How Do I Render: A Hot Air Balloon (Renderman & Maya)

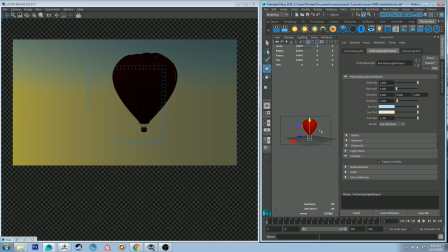And also, what I'm going to do is a quick way to adjust this horizon line is just to grab the
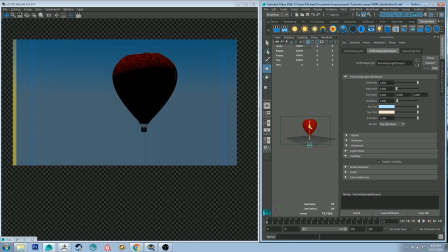environment light and just shift it down, and it'll just take a bit of finessing,
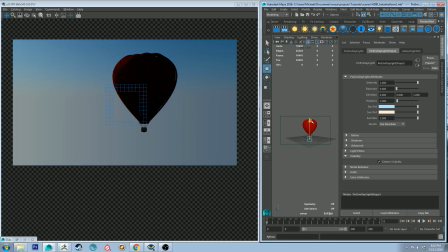and I just want to catch a little bit of that lighter horizon so we get a bit of that haze. Yeah, so now that looks good. You can see that we've got the haze coming across the sort of middle-ish of the shot.
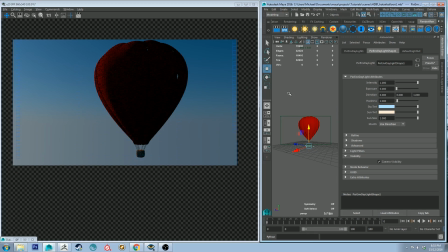And we've got our balloon floating there in the air. Now, obviously, right now it does not look very good, so let's work on that a little bit.
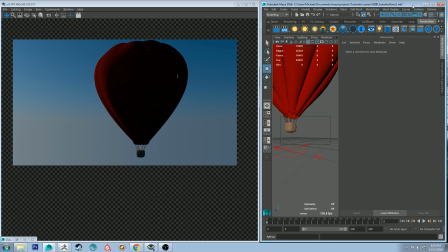And the first thing we need to do is, if we just jump back into our scene,
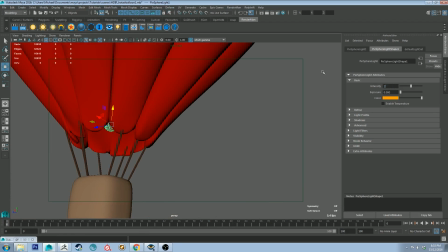let's increase the intensity of this to, I think it needs to be quite high from memory.
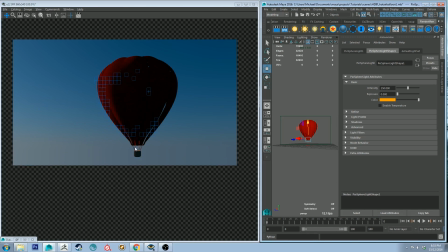All right, so now it's starting to look like something because you can see it's illuminating the basket underneath.
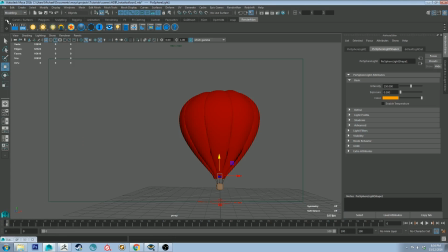And let's, while we're at it, let's just quickly go in the viewport to bookmarks. edit bookmarks and create a new bookmark because I quite like this angle.
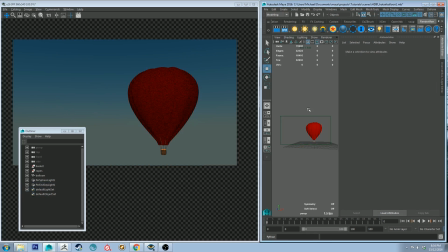Now our shader is not transmitting any light through it at the moment because it's just a straight diffuse. So if we select our balloon and then we go to the Pixar surface shader under the attribute editor, we can go to the diffuse lobe and go under the advanced lobe and select double sided,
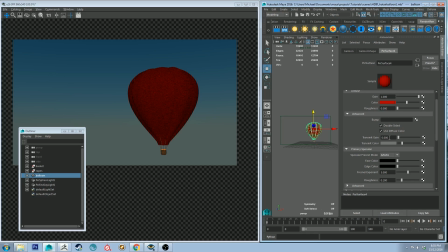which will mean that both sides of all the polygons will be shaded, which will allow us to transmit some light throw. So let's transmit 0.2 through for now, which is a pretty low value. And let's keep that transmit color where it is and just do an IPR to see what's happening. All right, so you can see already that some light's being transmitted through.
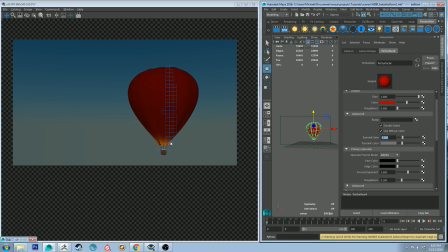The balloon's a little bit jacked up, like I said, with the topology not being quite correct, but it's working for now. But you'll notice that our balloon is much too diffused because it's just got diffused on it. So let's grab our face color on the primary specular lobe,
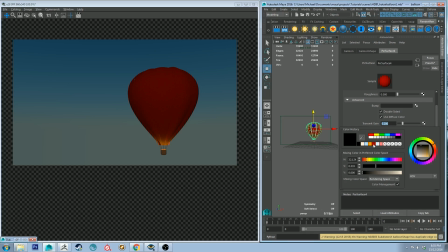and let's use our crimson color as a starting point, and then let's back off the saturation and increase the value, and then let's just increase that edge color just slightly as well. Now it's not nearly rough enough,
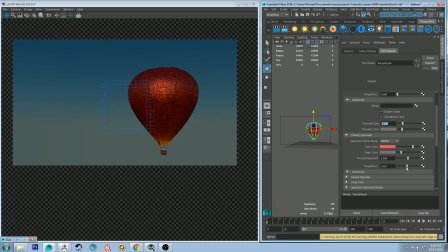so let's make it a bit more rough because it's a sort of tarpaulin-y type plasticky surface. Like I said, do not know the anatomy of a hot air balloon.
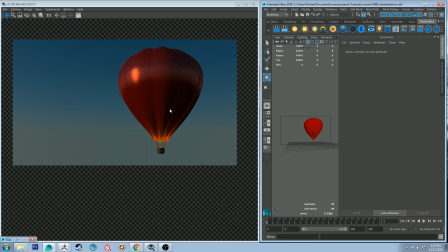All right, so that's starting to get a little bit closer to what we want it to look like, but the surface still doesn't look quite right. It looks a little bit too sort of hard, but we want it to be transmitting a little bit more light than that. So let's go back to our
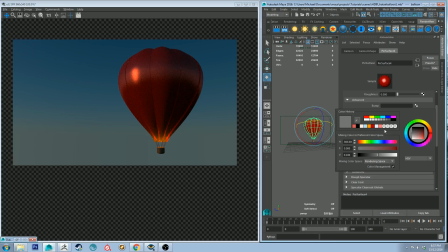Pixar surface shader, and let's change the transmit color to be the same color as our specular color.
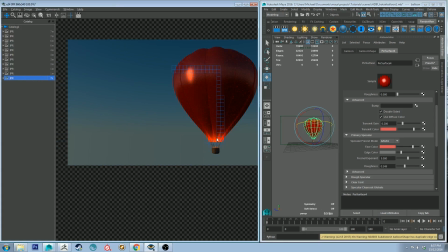So if you compare the two, you can see that this color down here where the light is changed quite a bit, which is good. It's starting to make it look more like plastic. So we can still adjust a couple more things.
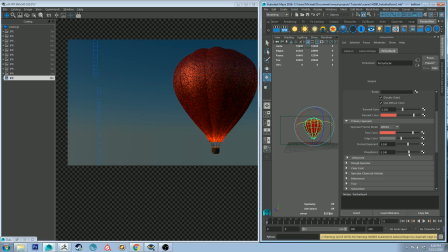I think the roughness can be increased a little bit to something like that. That looks pretty good. But also a good way to simulate this plastic is to give it a clear coat layer. So if we just got into our clear coat lobe and just put in a touch of that.
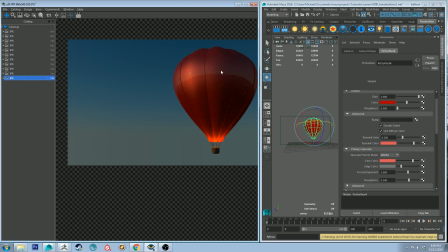So yeah, as you can see with the clear coat, it's created a sheen on top of our surface, but it's too clean. So we want to make it a little bit rougher, just so it's sort of is picking up a bit of that sunlight and horizon.
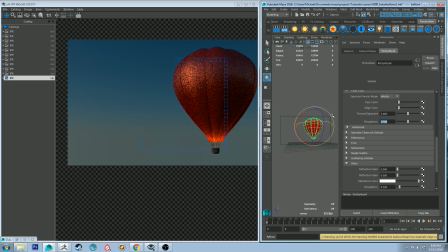Actually, let's increase that quite a lot. Let's increase it to 0.5. Yeah, it's a bit better. So we still got that plasticky look happening now, but we're still getting that light transmitted through. And with our primary specular, actually, let's not use our transmit color.
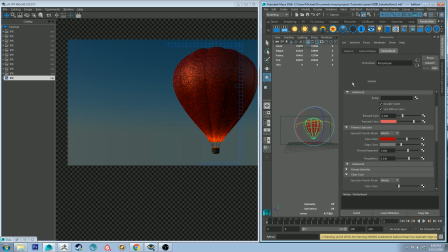Let's use our crimson color, and that will make the overall color of the hot air balloon appear to be more of its natural red color. And then now we could maybe increase our transmit gain somewhat, say maybe 0.3.
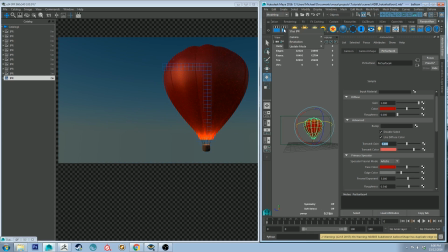Yeah, so now it's fairly translucent. So not bad. Let's just jump back into our shot.
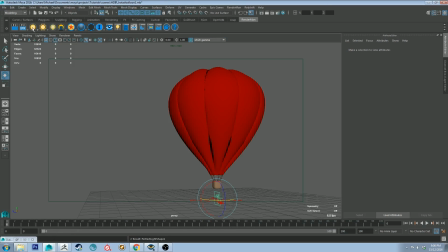So why don't we add in another light, just a Pixar disk light. And let's help push the shot a little bit more so
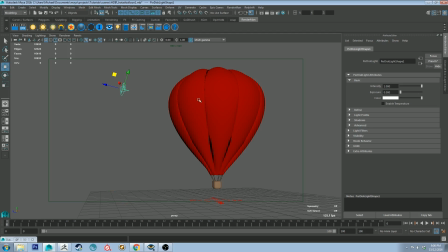we really see the silhouette of all the sort of like the ribbed parts of this balloon. All right, let's increase that to 25. Let's go back to a bookmark.
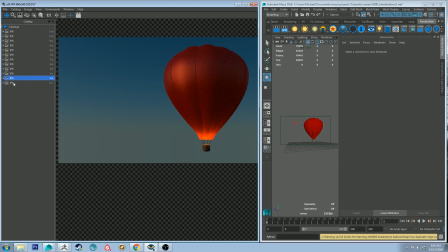All right, so you can already see that adding that extra light in, if you compare the two, has just punched up that silhouette a little bit more. It's created a little bit more contrast between the value of the hot air balloon itself and the background, because they were both in sort of the medium dark range.
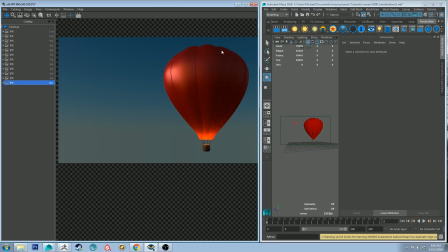And what you could also do is add in an extra light just for a little bit of more, bit more sky reflection.
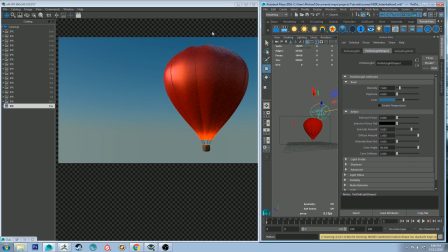So just a blue light above it. So I'll quickly do that now. All right, so with a little fiddling, I've got the light basically where I want it to be, creating the effect of just sort of a little bit of a variation in the edge. So some sort of lost edges where the color
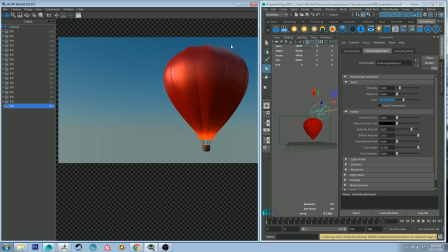of the balloon becomes similar to the color of the side sky, and then our darker side as well as contrasting our lighter side. So that's pretty much what I wanted to do. And I'll just quickly show you what it looks like in the scene.
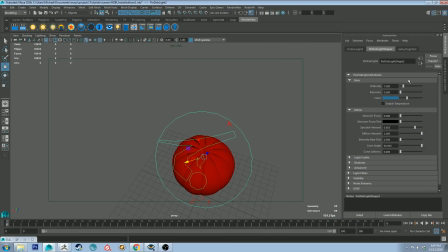So I've just created a fairly large light, and it's just got an intensity of 7, and it's got that sky sort of color. So I'll render this up now to
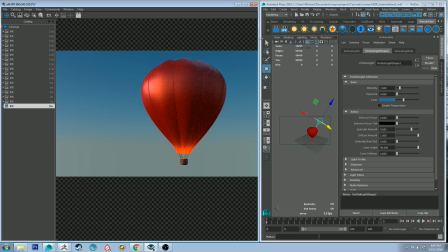say like 128 samples, and we'll look at it as a final. All right, so that is our final render.
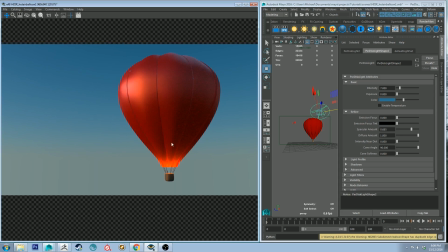Once again, my apologies for the topology of this balloon. It is not very good at all. Had I the time, I would have fixed those errors there in the topology, but for the sake of this tutorial, it will have to do, unfortunately.
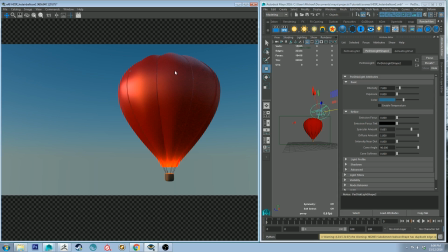But hopefully that's helped you get an idea of how you might go about setting up a balloon material in Renderman. There's probably a couple of ways you could go about this as well. This is just the way that sort of came to me when I was looking at some reference images.
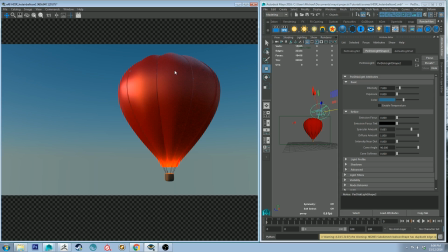But I'm sure you could mix and match just using specularity and not necessarily using a clear coat. I just found this way to be the most straightforward. So if you did like it, let me know in the comments.
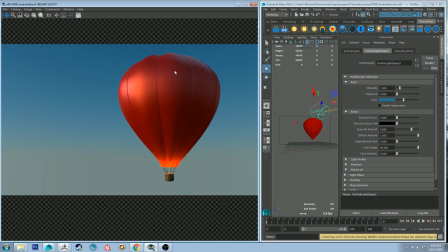If you've got any questions, feel free to ask. And if you did like it, you could also click that like button, which will help other people find it.
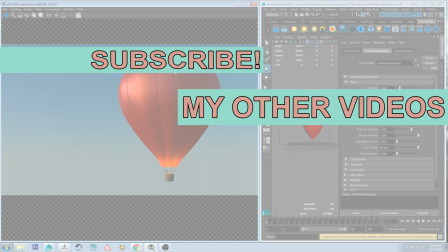And also, if you have enjoyed this tutorial and you want to see more, make sure you're subscribed, because at the moment I'm doing two tutorials a week. So yeah, they're covering things like Renderman and ZBrush and Maya and 3D code and all sorts of CG software.
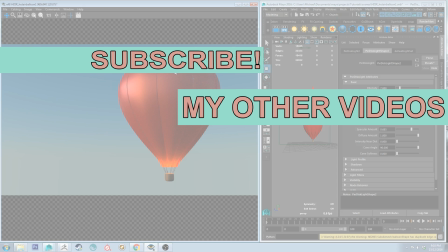So if that's what you're into, make sure you're subscribed. Otherwise, that's all for now. Thank you very much for watching, and happy rendering.